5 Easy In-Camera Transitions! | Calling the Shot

Good morning everyone, Gadgin here for Henry's Calling the Shot. In this episode we're going to talk about in-camera transitions. You've seen this in feature films, TV shows, and even vlogs on YouTube.
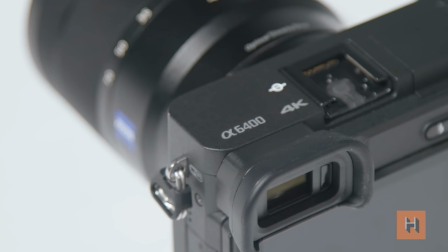17s
Today we'll be using the Sony A6400 to walk through swishes, pans, tilts, and even covers. So with that out of the way, let's get this thing started. In this technique we're going to do the hand cover. All you need is one functioning hand and you just cover your lens entirely, like so.
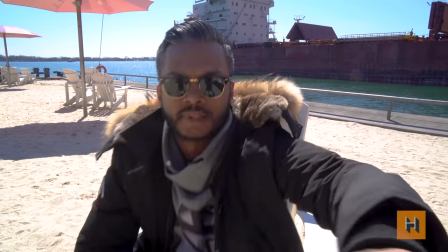And through the power of editing, we're now outside. Basically what I did here is line up my first shot with the second shot.
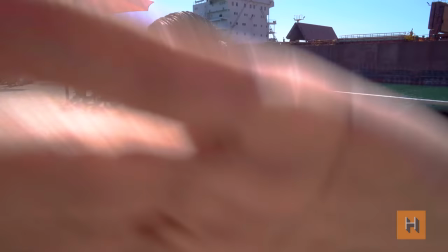46s
It's a clean edit that gets you from one point to another point really quickly. This is a quick tilt transition. I have the camera here on a tripod for stability. I'm going to lock in on my subject, quickly tilt up, and then tilt back down.
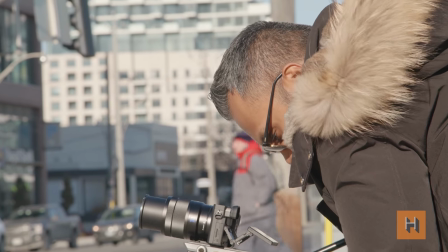61s
You can also use it as a pen.
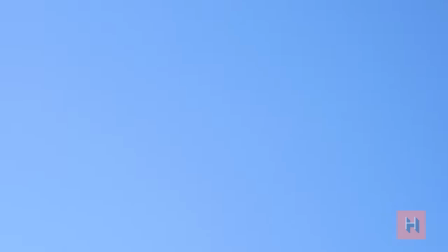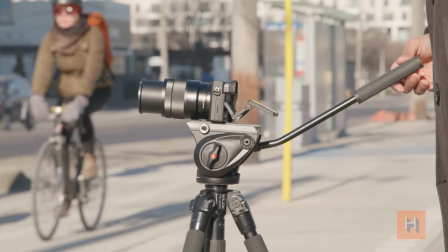69s
Beautiful. As with many of our shots you've seen, We want to make sure that the second shot and the first shot line up perfectly or as close to perfectly as possible.
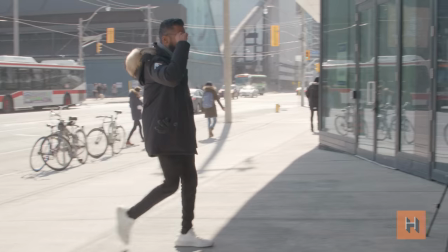81s
This shot's called the turnaround. Basically what I'm going to do is walk toward the camera, flip it around at a different location and walk away from the camera. We're going to cut the clips together so it looks like one seamless shot.
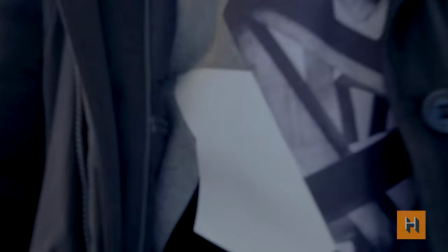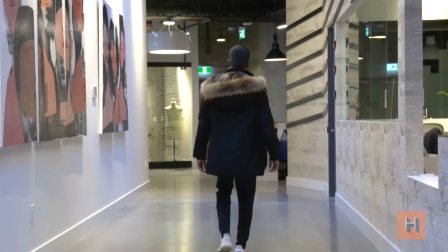99s
Now there's a couple of key settings you want to pay attention to.
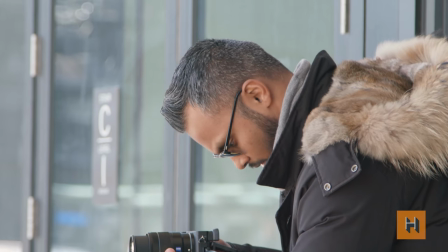102s
The aperture I close down to f11 so that I know I'm going to be in focus as I walk toward and away from the camera.
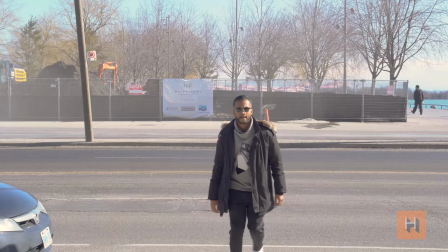109s
Make sure you're at manual focus and you set it to a place where it's gonna capture you throughout the shot. With respect to white balance, you're gonna want to make sure that when you go outside it's set to the appropriate setting as opposed to inside because you're working with two different light scenarios. In this shot we're gonna fake a dolly wipe. You can use an object or a person but what we're gonna do is take our camera we're gonna slowly move
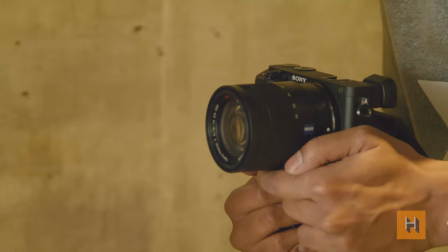133s
it behind an object or a person until it completely blacks out our vision. From there we can transition into our second shot.
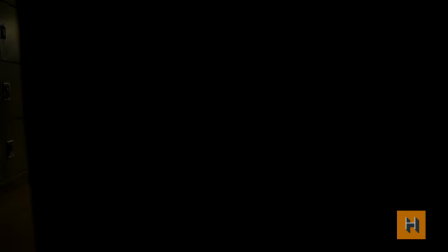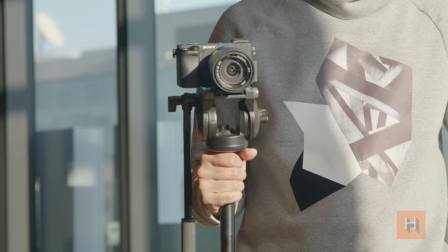148s
Now you can do this with a gimbal or a stabilizer but here as you can see you can do it with just the top of a tripod. Keep the camera as level as possible moving from left to right or vice versa. For advanced editors use a stabilization filter in your editing software of choice to smooth out these shots. This technique is the swish pen. I have the a6400 set up on a Joby GorillaPod with a Cameron ball head. I'm Then hold it in front of me, vlogger style, and quickly switch to the left or to the right depending on my next sequence. The key thing to remember here is that you go in the direction that sets up your next shot.
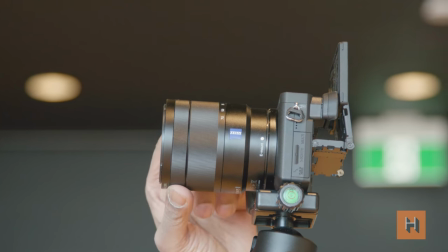183s
As well, switch to manual focus so your camera doesn't focus on anything else but you.
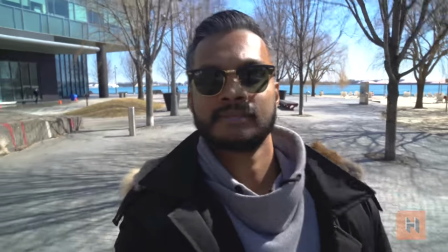And here we are, back in the studio. As you saw, the transition here matches the motion of our first shot. I started out with 90 degrees toward me, where the first shot was starting at me and then 90 degrees to the right.
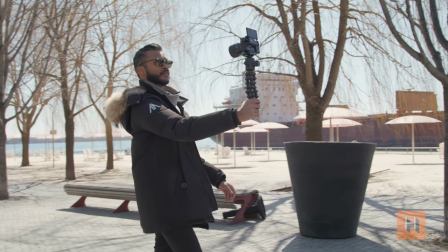205s
Another thing to keep in mind is you want to keep your camera as level as possible. This way it's going to be easier for you to match the shots in your video editor.
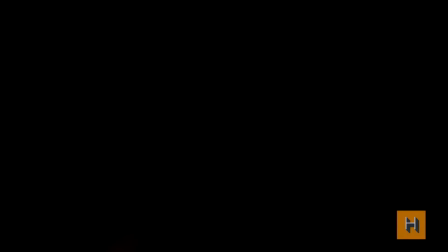213s
As you can see, in-camera transitions can be really easy to do. Just be sure to take your time with your camera and think about the shot coming in and the shot going out.
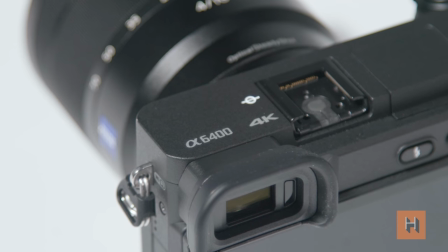221s
So when you're editing, you have the best amount of footage to work with. Today we use the Sony A6400 with a 16-70mm lens.
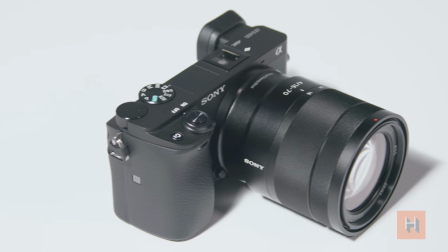229s
It's available at henrys.com and the link is in the description below. Be sure to subscribe to the channel if you haven't already. And if you have any interesting tips or shots, be sure to leave them in the comments. I'm Gadget, this is Henry's Calling The Shot, and we'll see you next time.